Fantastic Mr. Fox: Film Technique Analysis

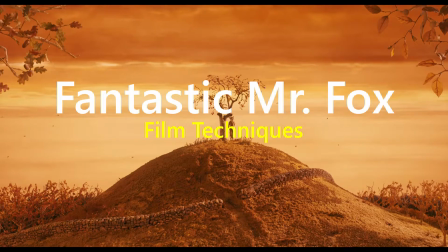(0:00)
Hello and welcome to my analysis of the film techniques used in Fantastic Mr. Fox.
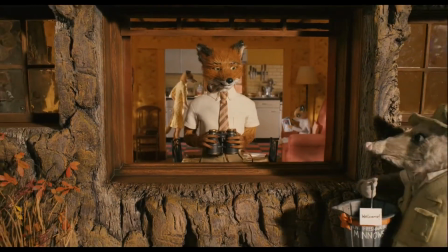(0:05)
The film techniques used in Fantastic Mr. Fox shows how the director used more than
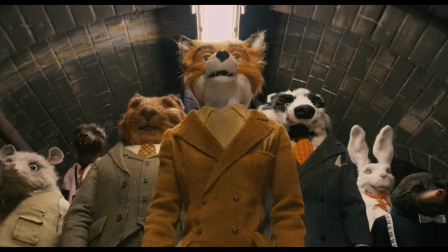(0:11)
just dialogue to explain key plot points and how they connect to parts in the story which weren't verbally mentioned.
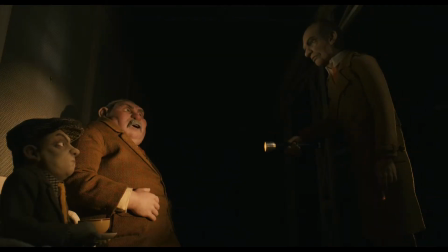(0:19)
The way the director introduces the main antagonists of the story differs between Boggis, Bunce and Bean.
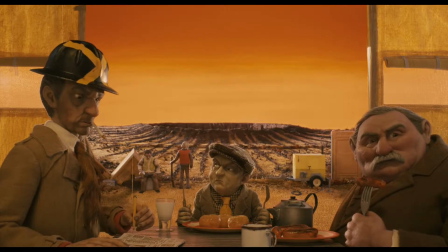(0:25)
The way they are introduced really affects how you see them as characters, their effect on the story, and how villainous they rank when compared to each other.
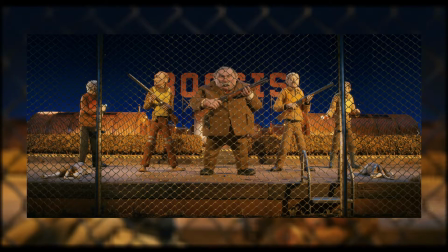(0:33)
First, Boggis is introduced at 19 minutes and 45 seconds. We see him run up to the part of the electric fence where Mr. Fox and Kylie have just climbed to escape.
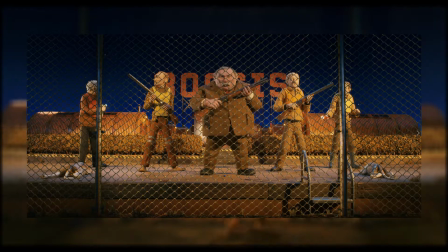(0:41)
We see him holding a gun, showing that he's not afraid to kill anyone or anything if needed. But the danger he poses created by the director is then overshadowed after we see him eat one of the sleeping powdered injected
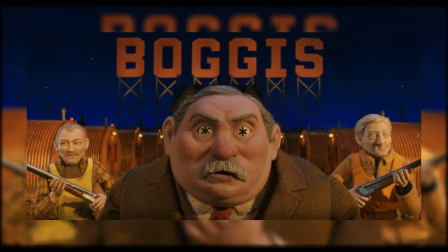(0:53)
blueberries Mr. Fox made for the beagles, causing him to pass out, turning it into a more comedic scene.
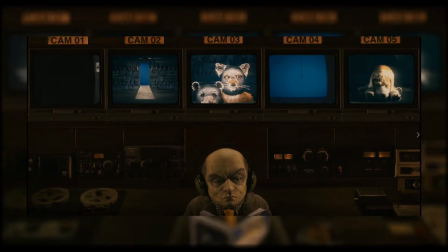(1:00)
Second is Bunce, who is introduced at 20 minutes and 52 seconds. The scene shows Mr. Fox and Kylie stealing from Bunce while clearly being on surveillance, but due to Bunce being distracted, they get away with it. This makes us see Bunce as a character prone to leaving his guard down too much.
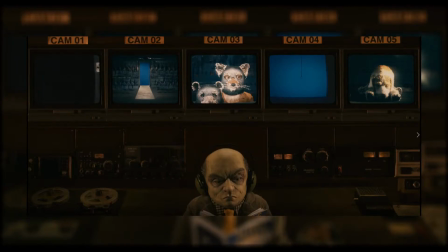(1:15)
This also makes us see him as the weaker antagonist, which follows the social norm, as shorter people are seen as more weak.
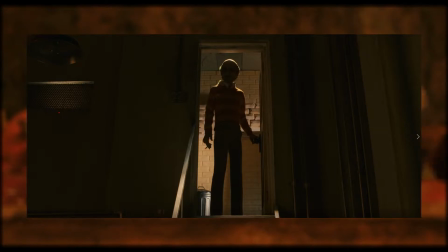(1:23)
Finally, Bean is introduced at 28 minutes and 11 seconds, and right from the start you can tell that he's the main antagonist and the leader of all the other antagonists. In this scene, he is mainly backlit, so the front of his figure is covered in darkness.
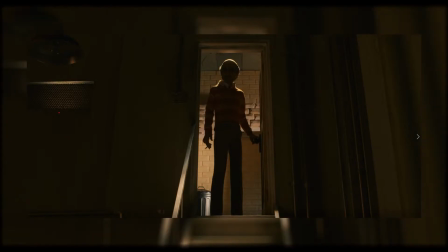(1:36)
We usually like to relate darkness with the unknown, and we usually are afraid of what is unknown. And that's what the director is playing at. The darkness, the unfamiliarity, to show us that Bean isn't a comedic character like the other antagonists, and we should fear him.
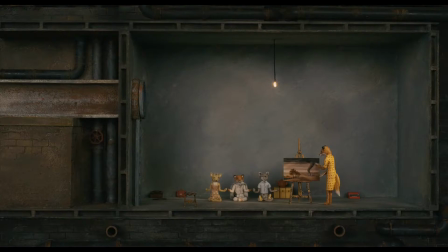(1:52)
I chose this scene as well because at the beginning of the movie, the only goal Mr. Fox had was said to be, I don't want to live in a hole anymore.
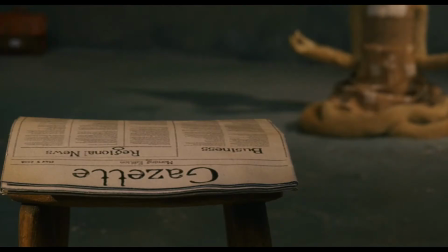(2:00) It makes me feel poor.
And then, at the end of the movie, Mr. Fox goes back to living in a hole in the ground.
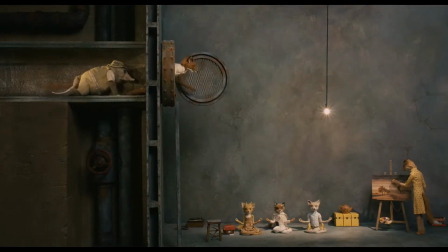(2:07)
This proves the point Miss Fox made at the beginning of the movie.
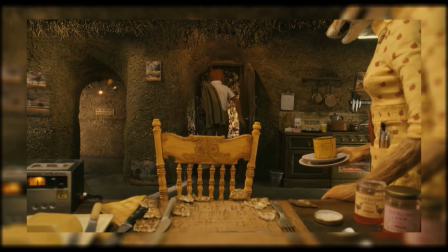(2:11) You know, foxes live in holes for a reason.
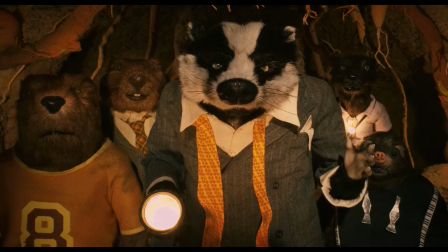(2:15)
The whole issue of the farmers hunting all the animals and destroying their homes started
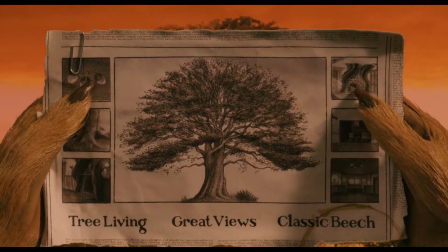(2:21)
with Mr. Fox not wanting to be a wild animal and wanting to live above ground.
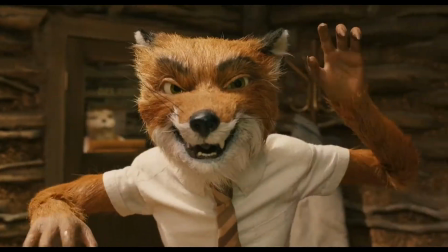(2:26)
He grows as a character throughout the story, learning that the wild side and the human side of him can live in unison.
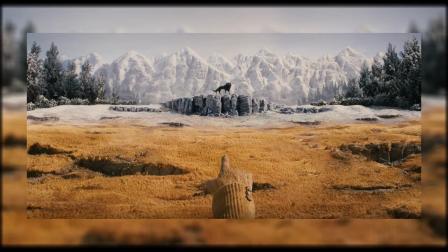(2:32)
This is further proven by when Mr. Fox sees the wolf at the end.
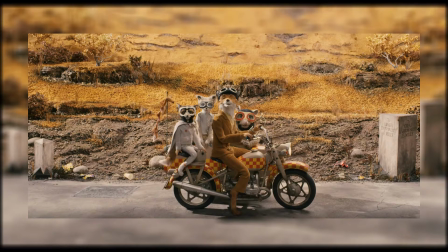(2:37)
Mr. Fox is on a bike wearing clothes, which is depicting the human side, and the wolf is in the wild on all four legs, showing the wild side.
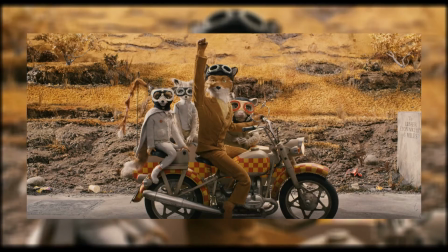(2:44)
The fist being raised shows they have respect for each other, and the two sides can live together in peace.
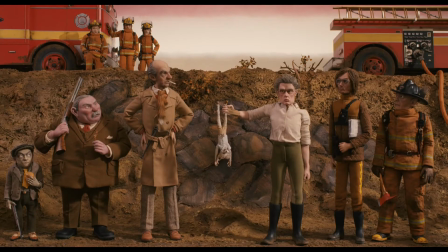(2:53)
The leitmotif theme used for Boggis, Bunce and Bean goes like this.
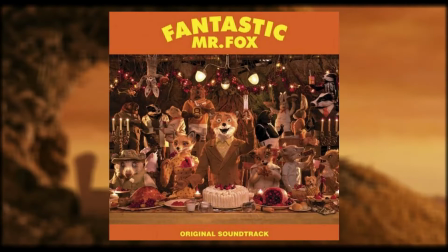(2:58) Bunce and Bean, confess what should believe. Be sure the crooks are different in looks, another lives different in me.
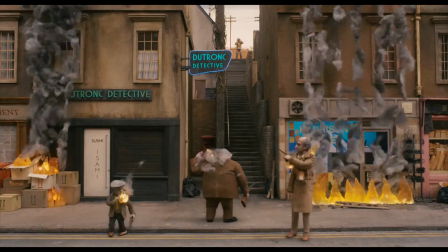(3:06)
The soundtrack isn't overarchingly a very villainous theme.
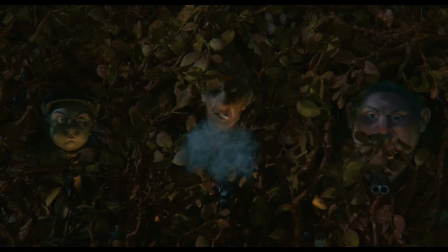(3:09)
Many soundtracks in today's culture for villain/antagonists have both lower/quieter tones,
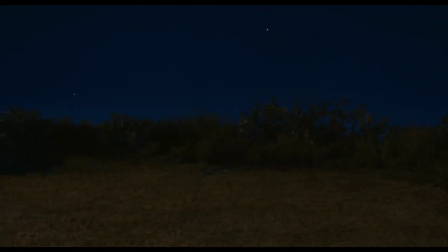(3:16)
like bass and baritone, while also having opera-like/classical tones as well.
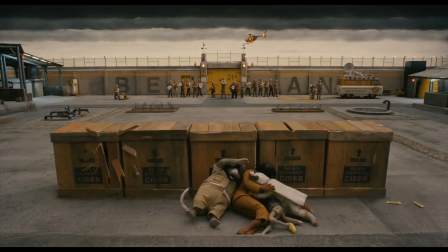(3:22)
The Boggis, Bunce and Bean theme follows this trend as well by having lower/quieter tones.
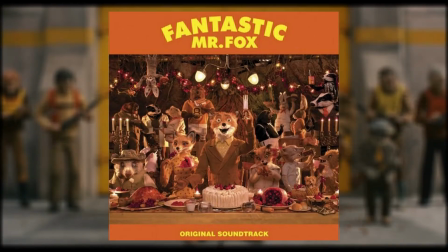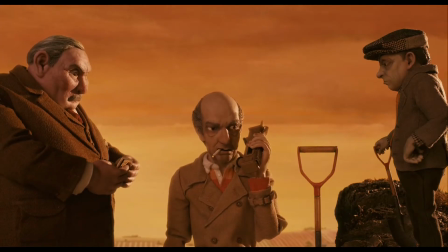(3:35)
And opera-like/classical tones as well.
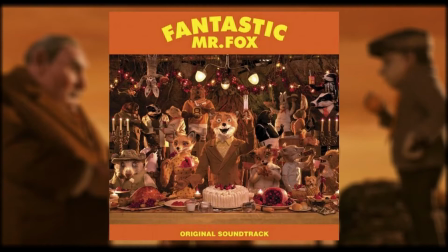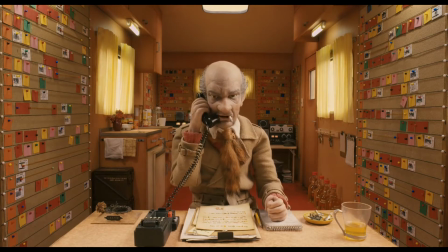(3:47)
Lower/quieter tones are supposed to make the villain feel deeper and more darker.
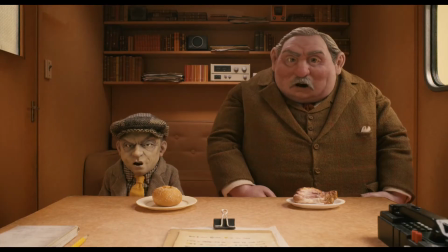(3:52)
This, in addition to lighting, is what is needed for an evil character.
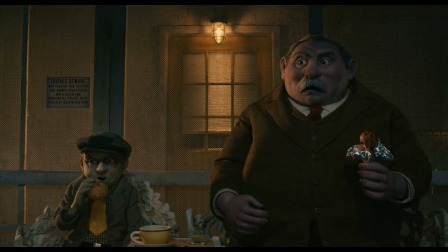(3:59)
Opera-like/classical tones are used to show the intellect of the antagonist.